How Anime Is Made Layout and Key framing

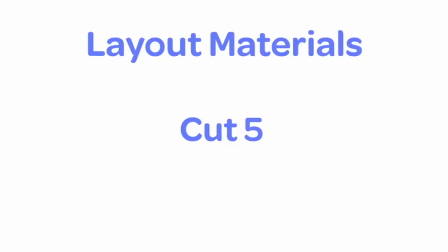772s
Going through the materials from the start, we have the background.
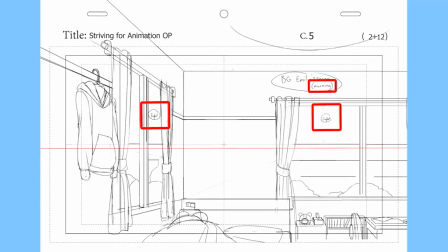775s
I've noted the main light sources and the time of day so that the background painter knows what colors and shadow direction to use.
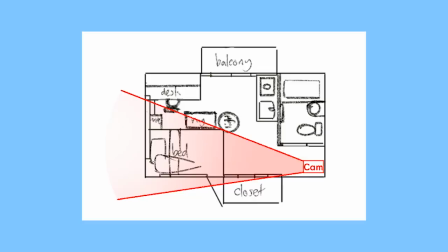782s
I drew the angle as if the character were standing outside of her shower door looking at a mirror.
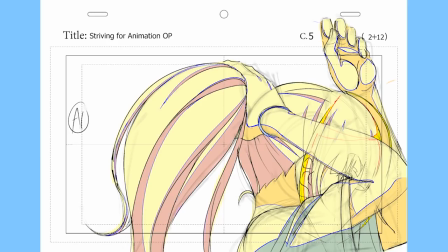788s
A1. Again, I've opted for this drawing to be the cleanest of the bunch, with the overall shadows that will be added onto all of the keys in second key drawn in here.
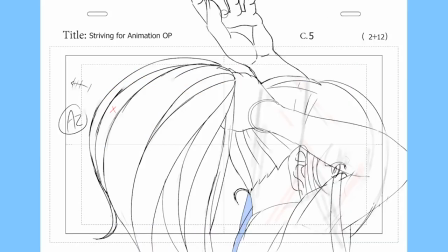797s
A2. The second key in the sequence. She reaches up and towards her other hand to tie the ponytail.
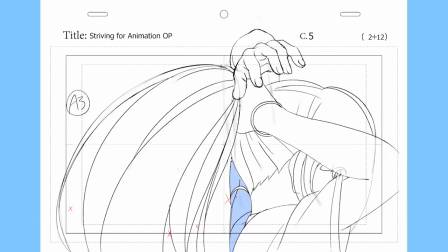804s
A3, 4, and 5. Here, she's reaching to her hair tie on the right wrist and grabbing it.
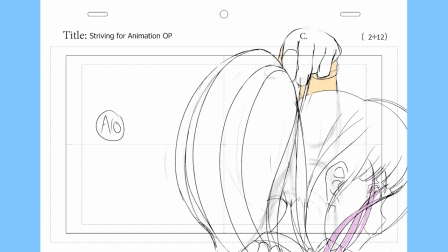810s
And in A6, 7, 8, 9, and 10, she's pulling the end of the ponytail through the tie and leaning forward slightly.
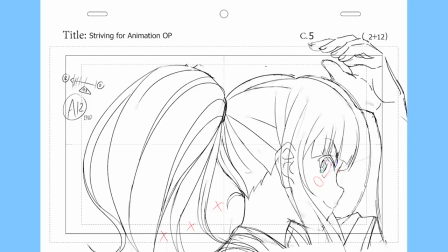819s
A11, 11.5, and 12. Here she's releasing the hair tie and moving her head back up.
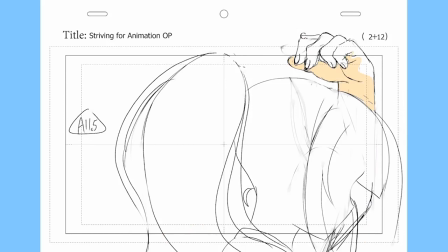826s
I have 11.5 as a breakdown because almost all of the forms can be drawn by in-betweening A11 and A12,
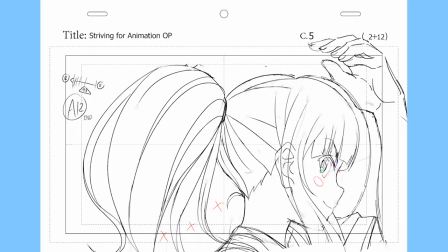832s
while shifting some of their parts like the angle of the head as it moves back to create overlapping action. Don't forget to mark the end of your cells. Next is the pan notation.
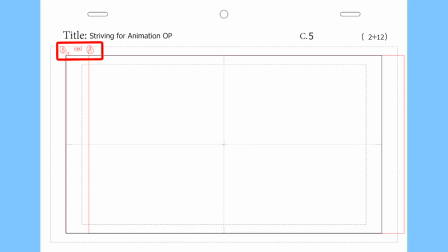842s
Here I've specified a pan from camera position A to position B. They're both outlined in red and connected with an arrow to show the direction of the pan.
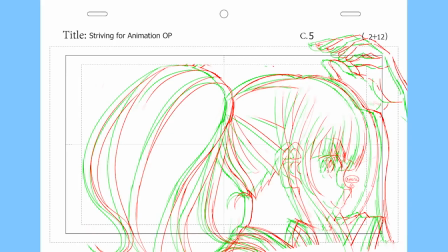851s
Next, I have the slide notation for the A cell. To create the illusion of depth, I slide the A cell in the opposite direction of the pan.
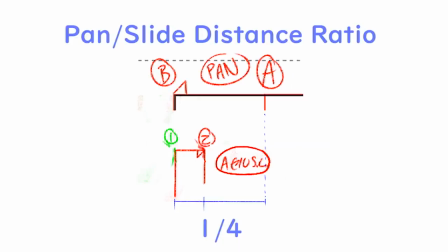858s
In this case, the slide is about a quarter the length of that of the pan, but it can vary depending on the distance from the camera and the effect that you want.
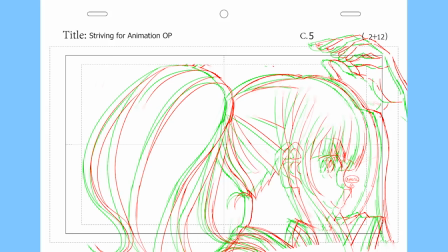866s
For cells and books, the slide positions are indicated by outlining the cell or book in each position that it slides or zooms to, and then connecting them with an arrow.
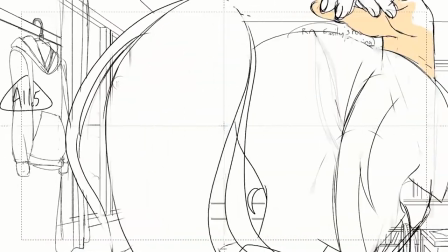875s
Here's the cut without the slide. And again with it. See the difference?
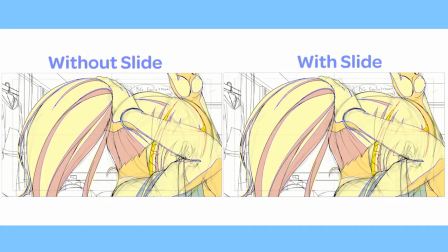880s
The one with the slide has a faux 3D effect, which is used in a lot of anime. Now for the timesheet again.
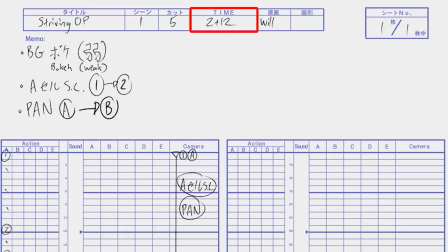889s
Title, scene, cut, time, keyframer's name, pages, and total pages. It's repetitive, but it has to be filled out for every cut. In the memo section, I decided to put a background blur, specified as weak, and I've also written the notation for the slide for the A cell that goes from position 1 to position 2,
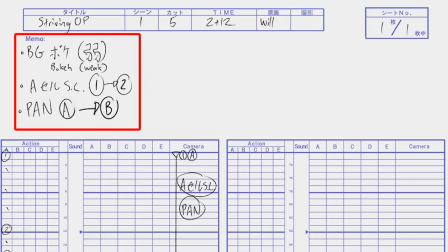907s
and the pan that I drew a notation to go from position A to position B. In the action section,
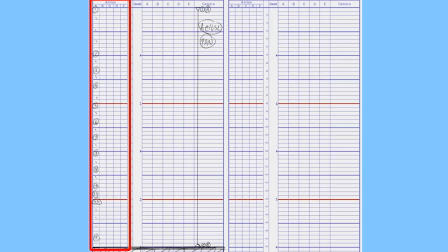913s
I have all of the timing filled out, with dots for the drawings that will be in between, and in the camera section, I've written in the positions on the timesheet that the camera will move from A to B, as well as when the A cell moves from position 1 to position 2. In this case, the pan and slide are both for the entire duration of the cut.
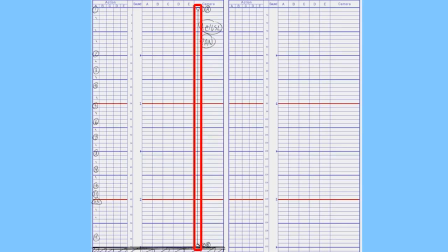930s
This line with 2 triangles at the start and end is the standard notation for slides, pans, track ups, track outs, digital track ups, digital track backs, quick track backs, quick track ups, and maybe a few other movements that I'm not remembering right now.
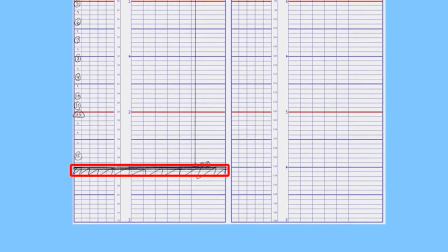944s
Again, at the bottom, I've drawn lines at the 2.5 second mark to show where the cut ends.
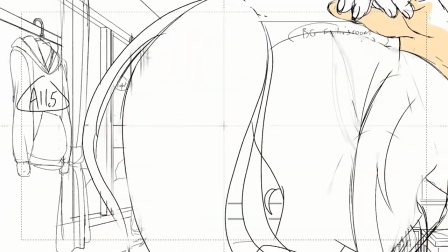949s
And that's it for cut 5. Cut 6.
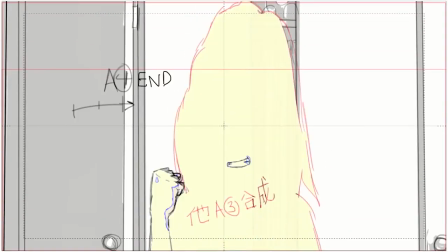955s
This is by far the most difficult cut that I was assigned, but I was up for the challenge. Character animation is one of the hardest things to manage in anime because of the critical component of staying on model.
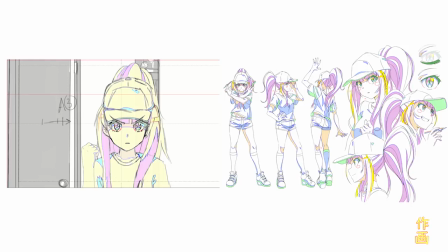965s
In anime, you have dozens of animators drawing the same character, and it's very important for the character to have continuity between frames.
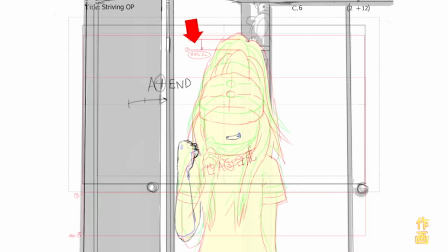973s
In this cut, I've got a slide taking place to make the camera pan more convincing and to add depth to the scene. I've notated it in the same manner as previous slides, and I've got a camera pan which is notated as A position and B position with an arrow to show direction.
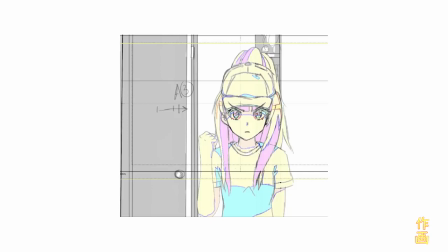991s
Something that we haven't talked about yet and you're probably wondering is, what do these colors mean on the cells? It can vary from studio to studio, but typically red lines denote highlight outlines,
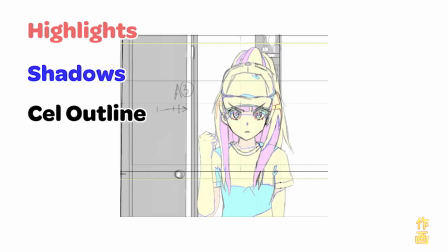1001s
blue lines denote shadow outlines, and black lines are almost always the cell outlines. The fill colors are there to clarify where the shadows need to be to the coloring staff and to let the doga artists know where the shadows need to be on their in-betweens.
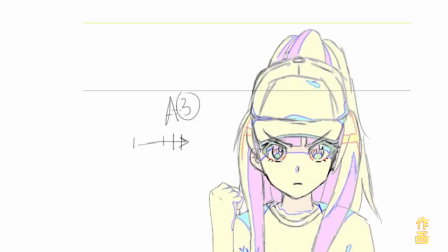1016s
I have a few timing charts in here as well.